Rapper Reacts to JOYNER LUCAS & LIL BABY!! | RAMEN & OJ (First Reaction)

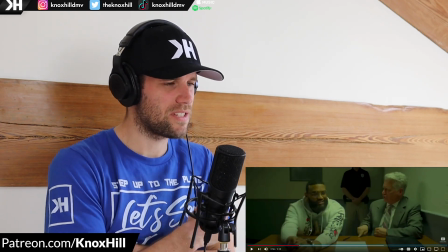420s
I hope you never say my name in vain I've been trying to figure out what is going on with his voice
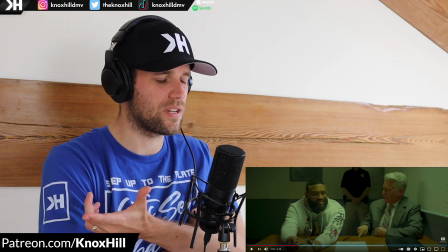428s
because there's like a little bit of a different sort of resonance to his voice that I'm not used to because Jordan does have sort of that that rough voice it's like it's
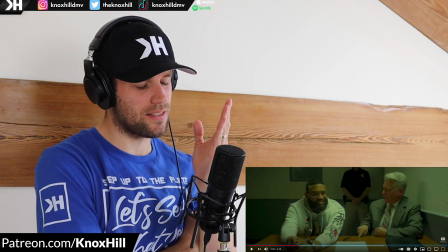435s
you're always trying to clear your throat but you can never clear it but there's like this smoothness to it and I think what they've done is
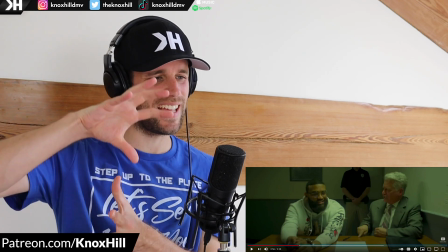441s
they've put in some auto-tune just a little bit it's not like over the top auto-tune all right and listen those of you were like oh
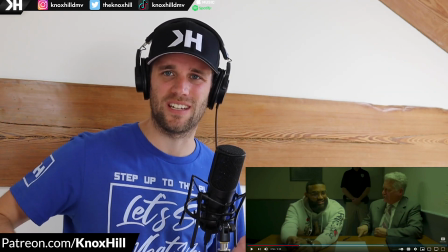446s
why the fuck are you using auto-tune no auto-tune when used properly can be very effective and I think in this case there's like a little
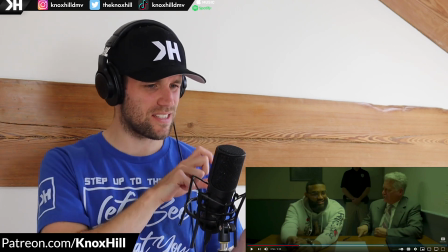453s
bit of auto-tune just on the back of that mix just to give it a different kind of cadence and it works really well when he
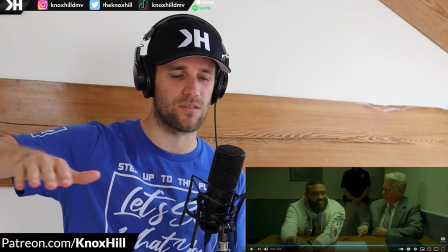460s
has this delivery where he's really holding out words because autotune serves more for singers but when a rapper does it you definitely want
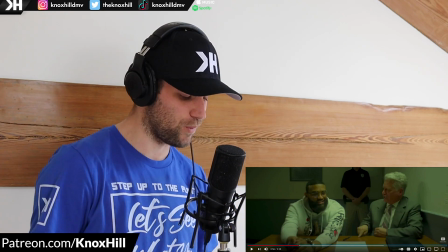466s
to pick certain words that you want to just hold out right there the vein you can really hear it just coming through cracking through a little bit
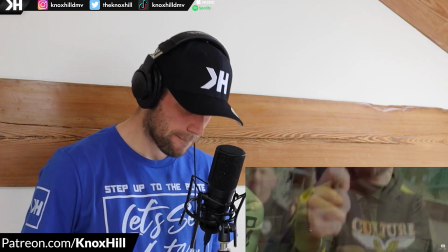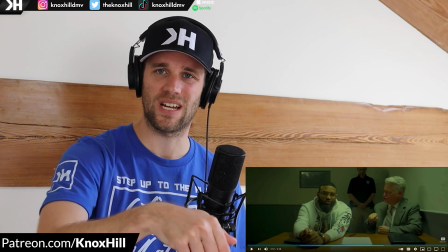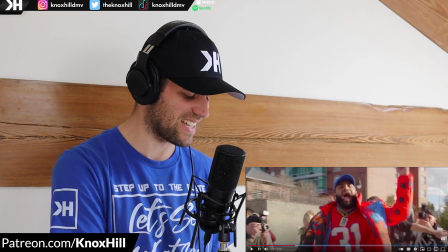484s
get what he's saying with those lines I like that man I like that these are just
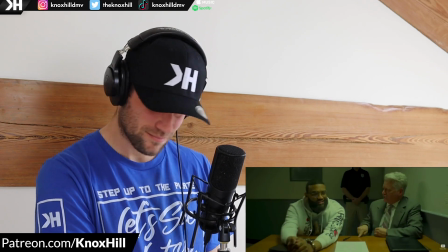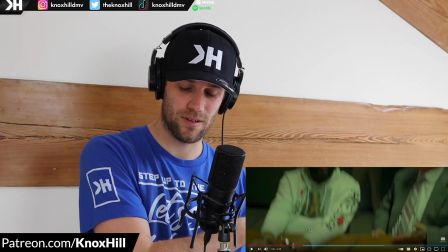497s They say I've changed. I cannot say the same.
That's a deeper one right there.
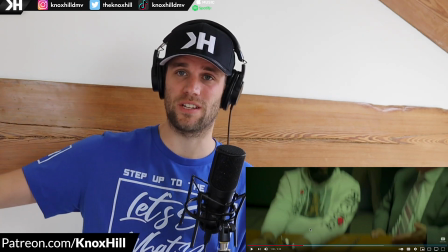503s
You know, they're saying that I've changed because of my situation now. But when I look at them, what have you done?
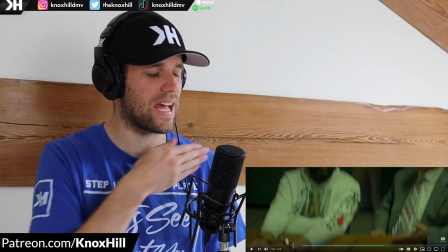509s
Change is not always a bad thing. We take that as a bad connotation. Oh, you've changed. You're famous now. You're big.
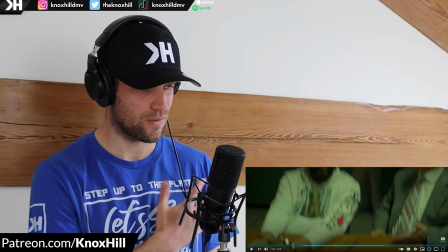514s
All right. Yeah, my situation's changed. But what have you done to handle your situation, to handle your business?
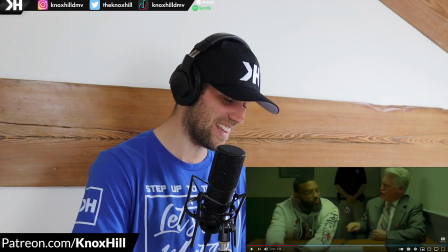520s
Get what he's saying there? that that is my favorite bar so far
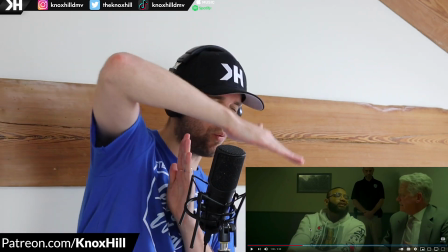528s
there's that cop again there's that cop when he's getting arrested again one side to the other side shout out to Tupac on his shirt too man rest in peace
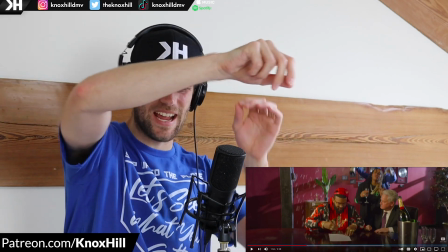539s
that same damn lawyer oh wow these connections the same person hold up now this got me thinking again
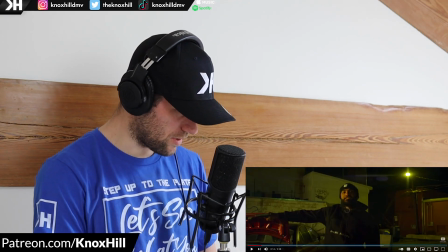548s
hey we pause it a lot on this channel that's what we do this dude that dude that dude i need the money that i need to breathe i need some honest and i need a
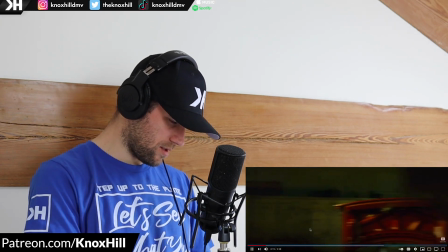555s
scheme i need it all right i think is that him wow
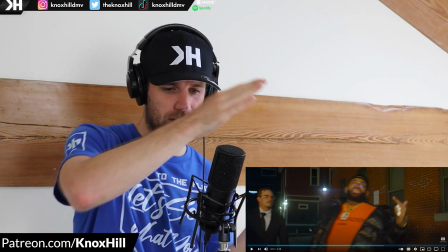565s
all right so what he's doing is he's taking the same person from the the this situation from the dark situation and
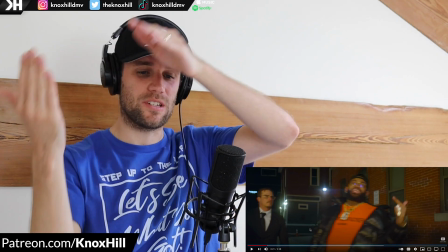573s
changing it but having that same person stay and his role has changed in the now successful situation in the now
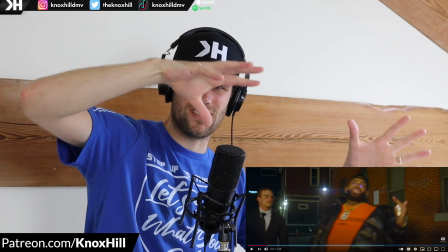580s
current joiner lucas so past joiner to current joiner in one side to the other side and he's using the same person to help with
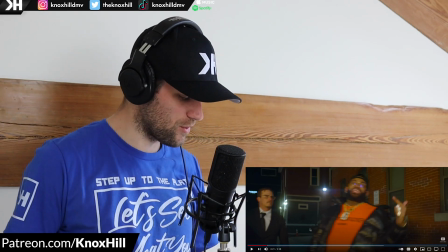587s
those transitions and changing roles while he changes roles as well wow that's super dope man that is really cool all right so now we got the lawyer transitioning
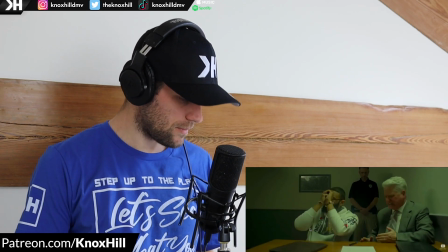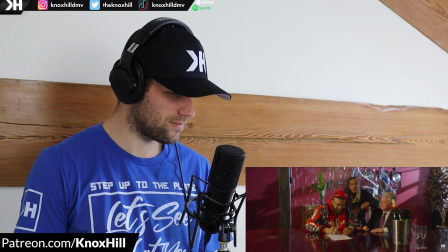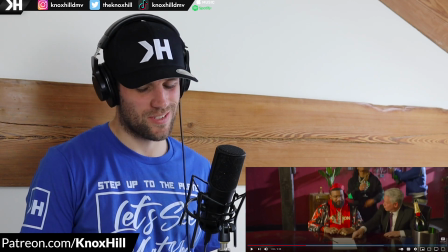607s
turn y'all to r&b tattoos hey don't mess with him that's taboo right there
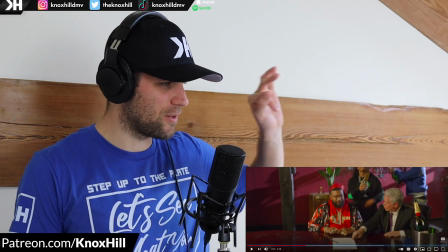612s
y'all shall not speak of that kind of playing on the you know don't take his name in vain lines as well i like that
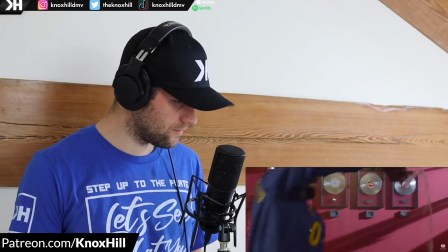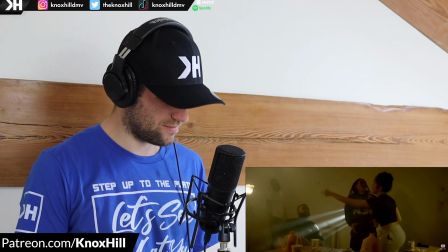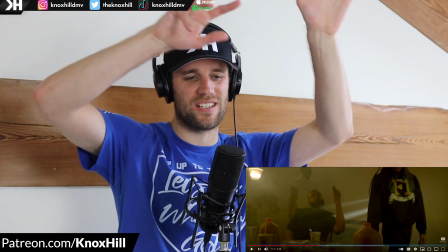632s
ah so now we use the homies to transition because they were all celebrating popping bottles when he signed the deal and then we went from the light to the darker situation now and they're
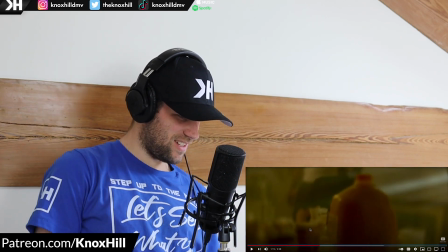640s
trying to deal with this is that oj is that oj and ramen shout out to the title of the
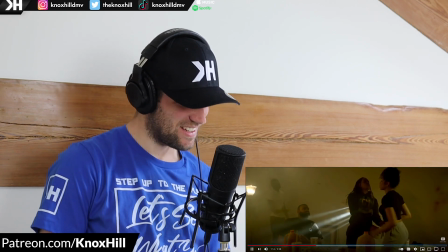648s
track yes it is